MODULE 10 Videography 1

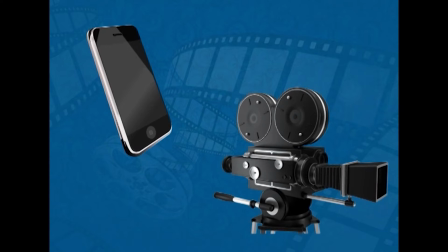Moreover, the very concept of sociability and privacy are being reformed by the proliferation and cell phone surveillance video cameras, which are spreading at exceptional rate globally. Next, we will see different types of camera shots. Students, if a scene is a building, then the shots are the building blocks of that scene. That is, several such scenes are put together to compose a scene.
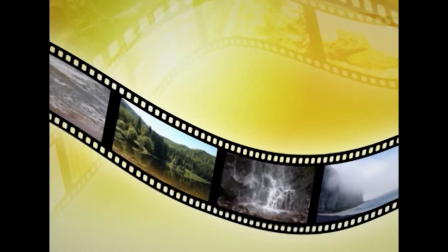If cinema is a language, then the shots are the vocabulary. How we edit them together would be the syntax of the language. So, from these comparisons, you must have understood that these shots are the basic units of a film.
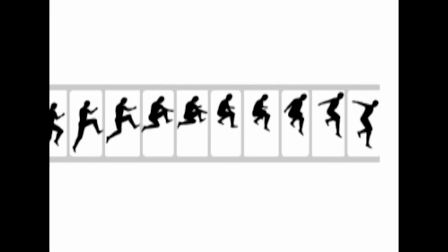Shot selection. As much as the shot is important, the shot selection is also important.
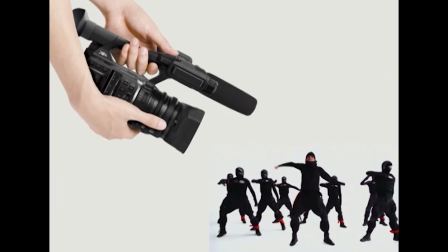You cannot just point a camera at a scene and expect it to convey all the
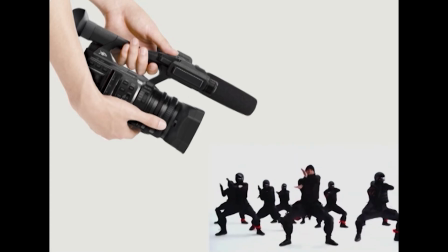information and atmosphere that the on-the-spot observer would experience.
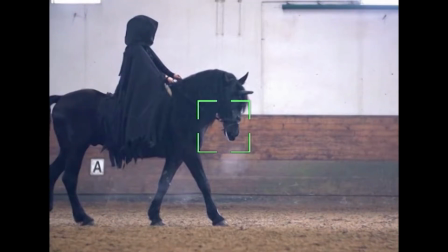A camera is inherently selective. It only shows certain limited aspects of a situation at any given time.
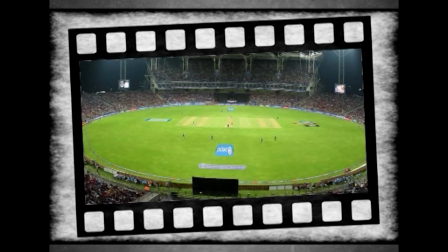For instance, when you are shooting a cricket stadium scene where viewers get a complete picture of the movements,
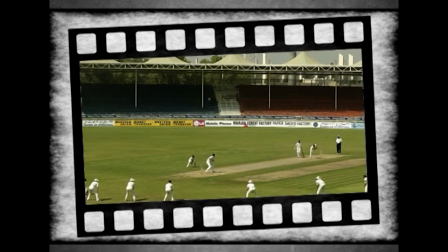placement of the players, etc.
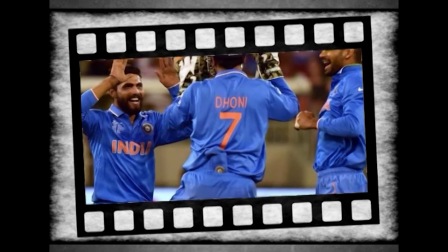But you need to get close to the player to capture the details about them, like the team name, jersey number, etc.
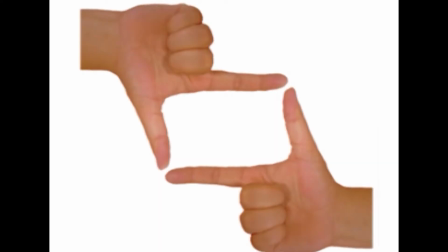So, the director should carefully select a shot according to the information he wants to convey.
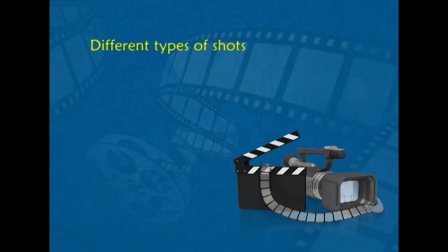So, what are these different types of shots that are used in films? There are many, namely wide shot, establishing shot, character shot, over the shoulder, transitional shot, connecting shot, cutaways, insert, point of view, etc.
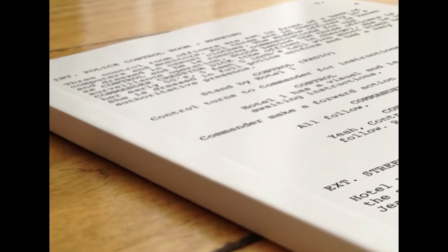These shots appear on the script and are called stage directions.
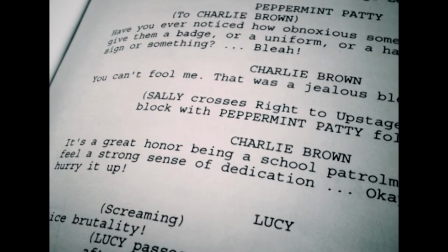They are helpful for visualizing the scene when one reads a script. As with many film terms, the definitions may be somewhat loose and different people or different films use different terms. Let's look at them individually. First, wide shot or long shot.
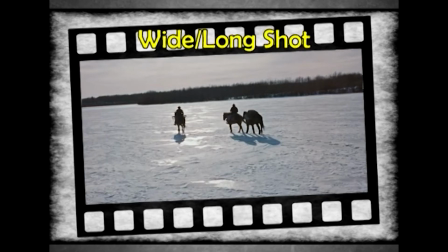Long shots are taken at a distance, maybe a quarter mile away, and covers a large area on the frame.
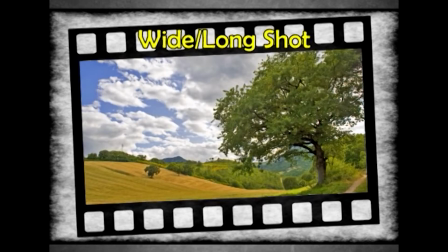For example, if the script says wide shot countryside, we are clearly talking about a big panoramic scene done with a short focal length lens taking in all the eye can see.
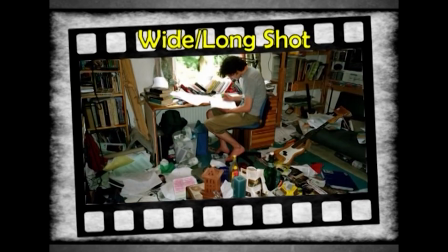On the other hand, if the description is wide shot Vijay's room, this is clearly a much smaller shot but still encompasses all or most of the room.
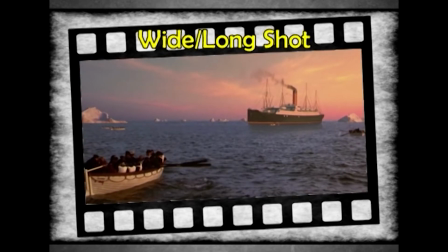Sometimes the long shot is taken from a distant place from the place of action.
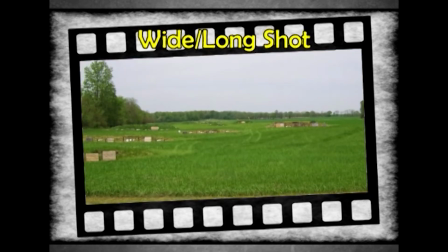The distance can be as much as a quarter mile away. This is called extreme long shot.
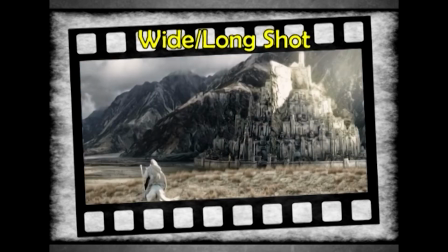In the extreme long shot, very little details are available and specific information cannot be obtained until the camera goes closer.
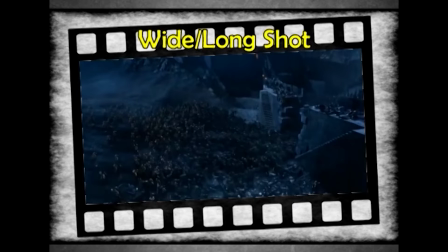For example, consider a war scene.
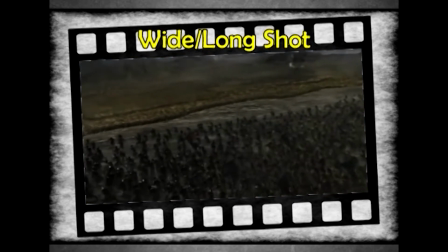You can observe the people fighting each other, but you will never know who killed whom.
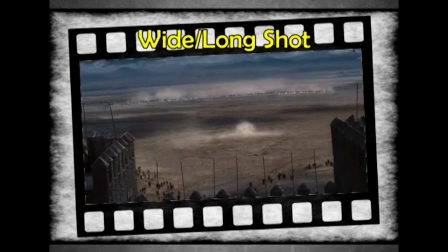Normally, the dialogues of the people in the scene is not heard as they are far away unless a voiceover is used.
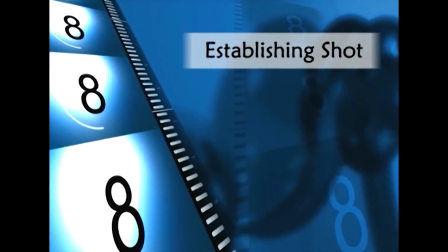Next, we will see establishing shot. Normally, all the establishing shots are wide shots.
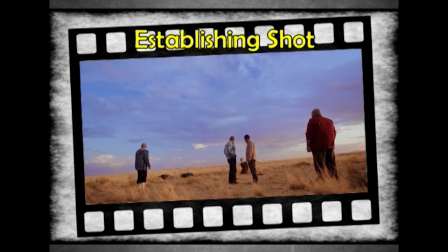Sometimes, the filmmaker wants the viewers to know the basic information of the scene.
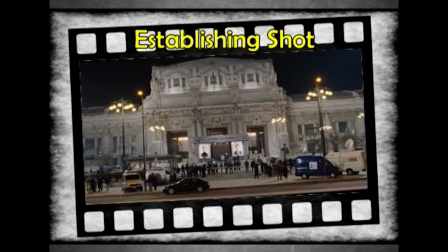In such cases, establishing shots are used to open the scene.
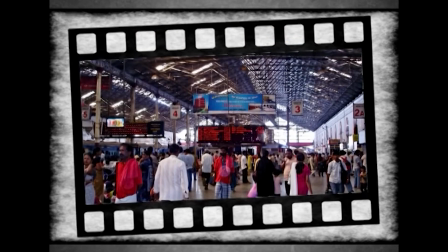For example, the script says, establishing shot railway station.